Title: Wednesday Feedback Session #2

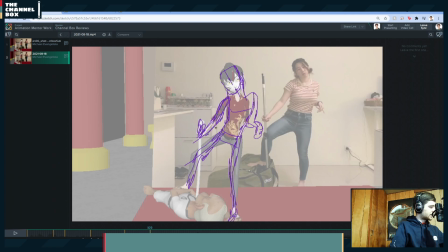[34:19]
If not, you can get a little bend in there and it'll be fine. But really getting this line of action in there is going to be really nice. Sword, no less.
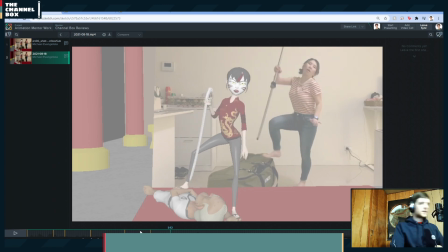[34:38]
I love what she does here where she throws her chest and her entire upper body. She throws it left as she rips that out. That is really nice, and I would love to see you get that in there.
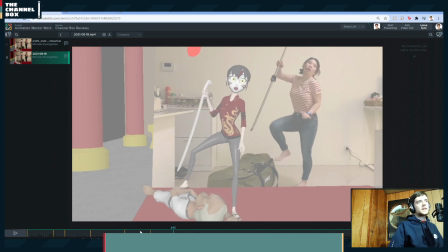[34:55]
I also want to see you get this pose as well, because this is a super dynamic pose. So again, Getting this here.
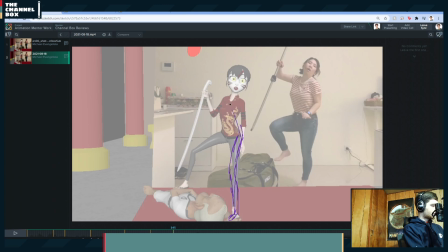There's the chest.
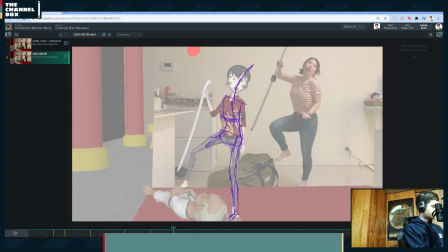[35:28]
It's the hips. Getting this foot somewhere around here. Really raising the shoulder.
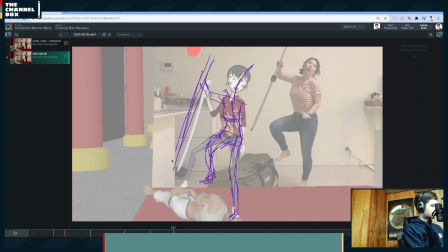[35:47]
Getting the sword here. And you can honestly have the arm inside here. I like that better. And it's not going to matter because of color contrast.
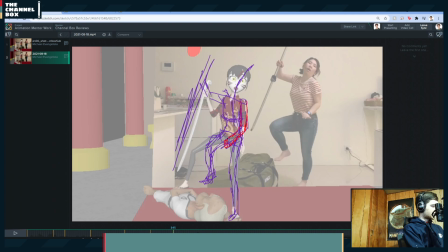[36:03]
Because her skin is a different color than her pants and her shirt, it still works within silhouette. Because it's different color skin on it's tan, very light colored, almost white skin on top of a red and gray surface, so the silhouette would still be fine.
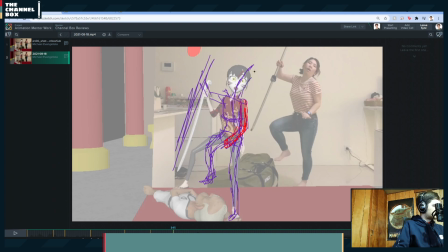[36:21]
And then really pushing this neck and this head to fit within this line. Boom. So you get this really nice, like, from here whoosh, to there, and you really get those nice.
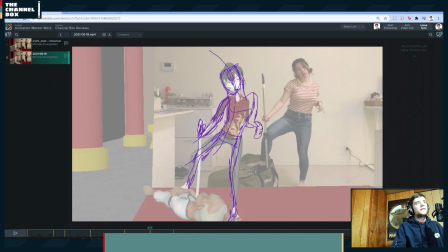[36:38]
So, like, another thing to keep in mind with my poses is they don't look great, but if you watch them in speed from one to the other, the motion feels good. And that's what I focus on when I do my posing, is making sure you have your basics of your posing,
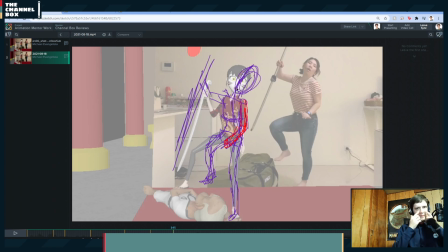[36:52]
of not twinning, making sure just different stylistic things that you'll find with your eye that work well, of like keeping different lines, principles of gesture drawing, and then just finding out how they move well in motion.
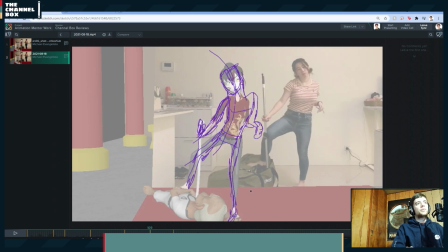[37:07]
So like from here to here, my drawings don't look great, but the feeling between the two poses feels good.
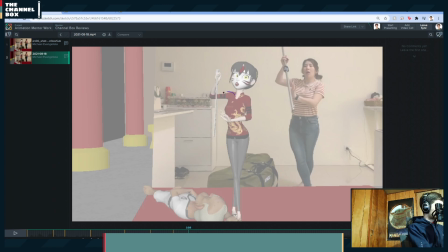[37:23]
And then again here, really try to get this arm up higher, and then try to get the hand
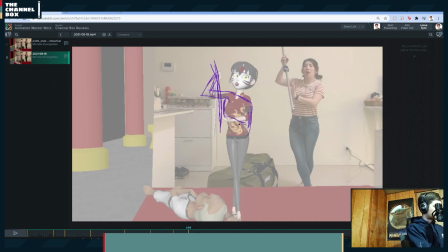[37:45]
here by dropping the shoulder and getting that elbow lower along these lines. It's just gonna make a much nicer
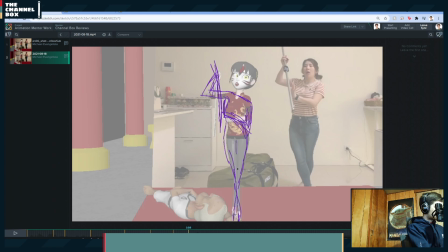line, and then you can turn this head this way.
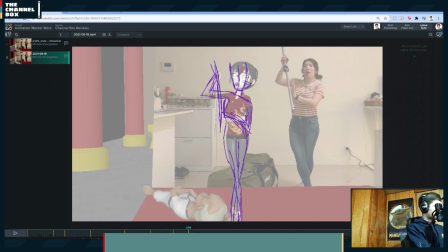And get a nice like pose right there.
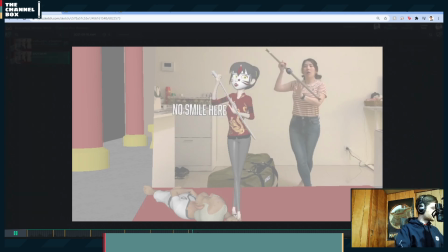[38:29] Yeah. And now I'm gonna kill you too.
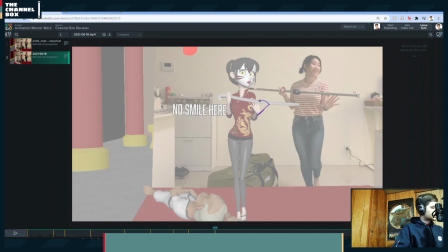[38:34]
And again here, same with what I was talking about earlier. Make sure you get the hand like she has in the ref out like this. Make sure her hand is more like this, because that's really going to make a massive difference and is super, super important.
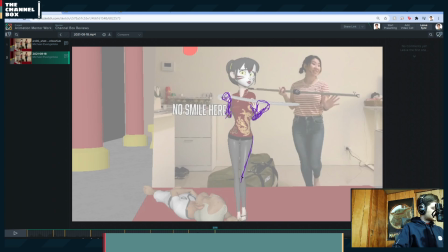[38:54]
Also make sure that you turn the leg in and get the foot up, because that's going to add a lot to the character of how she picks her legs up, how far she tilts inwards.
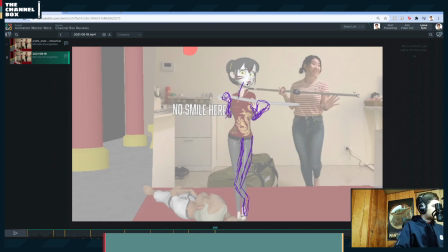[39:11]
And then getting her neck backwards and getting the head more about here, just to really get that pose in.
You too.
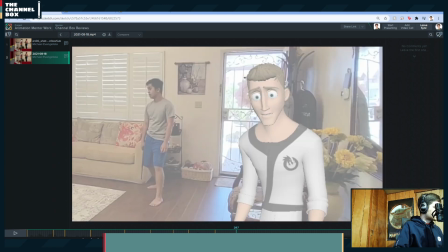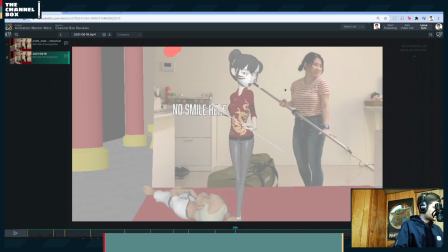Try to turn the chest in this way. Get really nice contrast to the hips being this way.
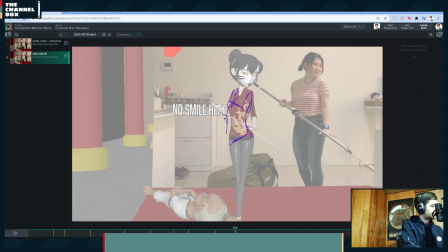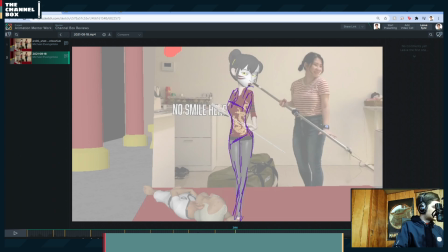[40:02]
Then you can really like try to translate and also rotate the shoulder up. Get the hand, again, out this way.
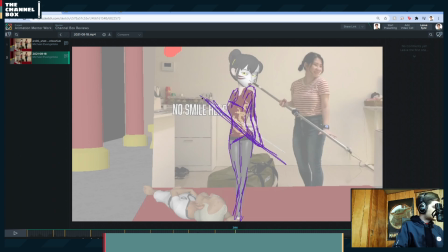[40:17]
Get that sword here. Have this shoulder lower. Have the arm more here. And possibly even push it like this past what her reference is,
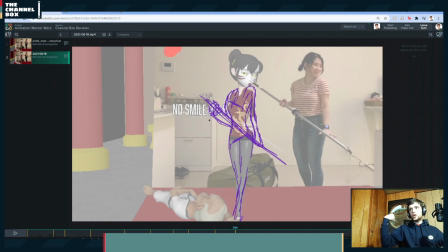[40:33]
just so you get like this nice contrast of this strong grip up here, but then this nice dainty like spread fingers there. And then I think your neck and your head is pretty good here. Just having what you have here is pretty nice.
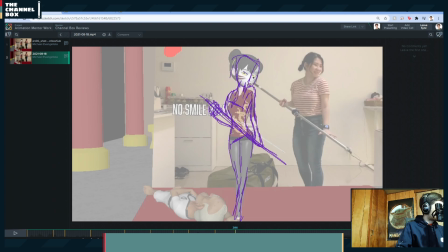But yeah, really just like you're 80% there with most of your poses.
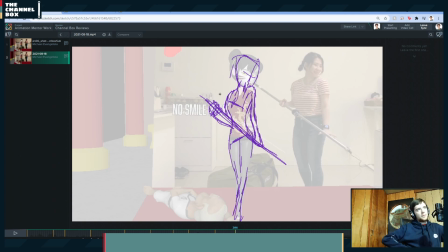[41:04]
It's just pushing them and getting the chest and the hip lines and everything between those out or this way, so you're not just straight up and down. Because one issue that I'm seeing in the body mechanics section and the acting section of all your poses
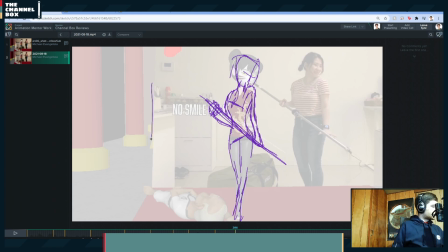[41:19]
is if you're talking about like a man who's here, like these are his two legs, you have almost the essence of the pose of like a little tilt with like the head here. That man has really long legs.
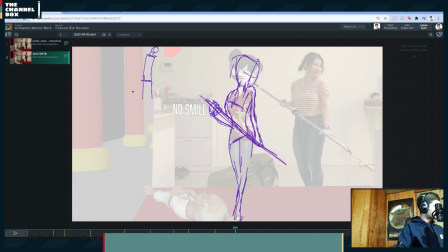[41:38]
But you have the essence there, but instead of doing this, you need to rotate the hips this way, rotate these more, have the head in the same place, but then you've added way more contrapposta,
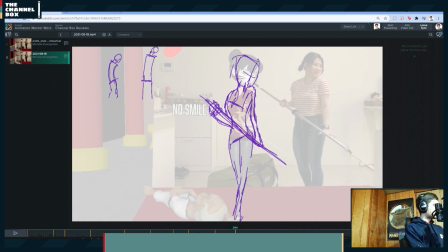[41:53]
and then getting this knee in. So, you know, it's the difference between a pose that's almost straight up and down and a pose that's more curved. And you just really need to play with that, play with the rotate Y, X, and Z,
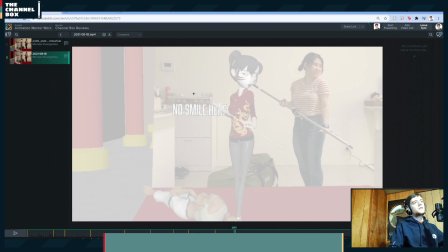[42:07]
because all of those things will take your pose from this to this, of just having more rotation in both the hips and the chest.
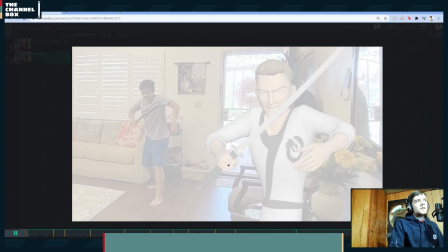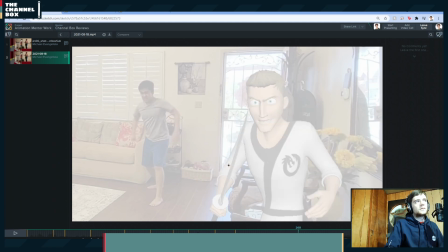Here, I think you can push this quite a bit.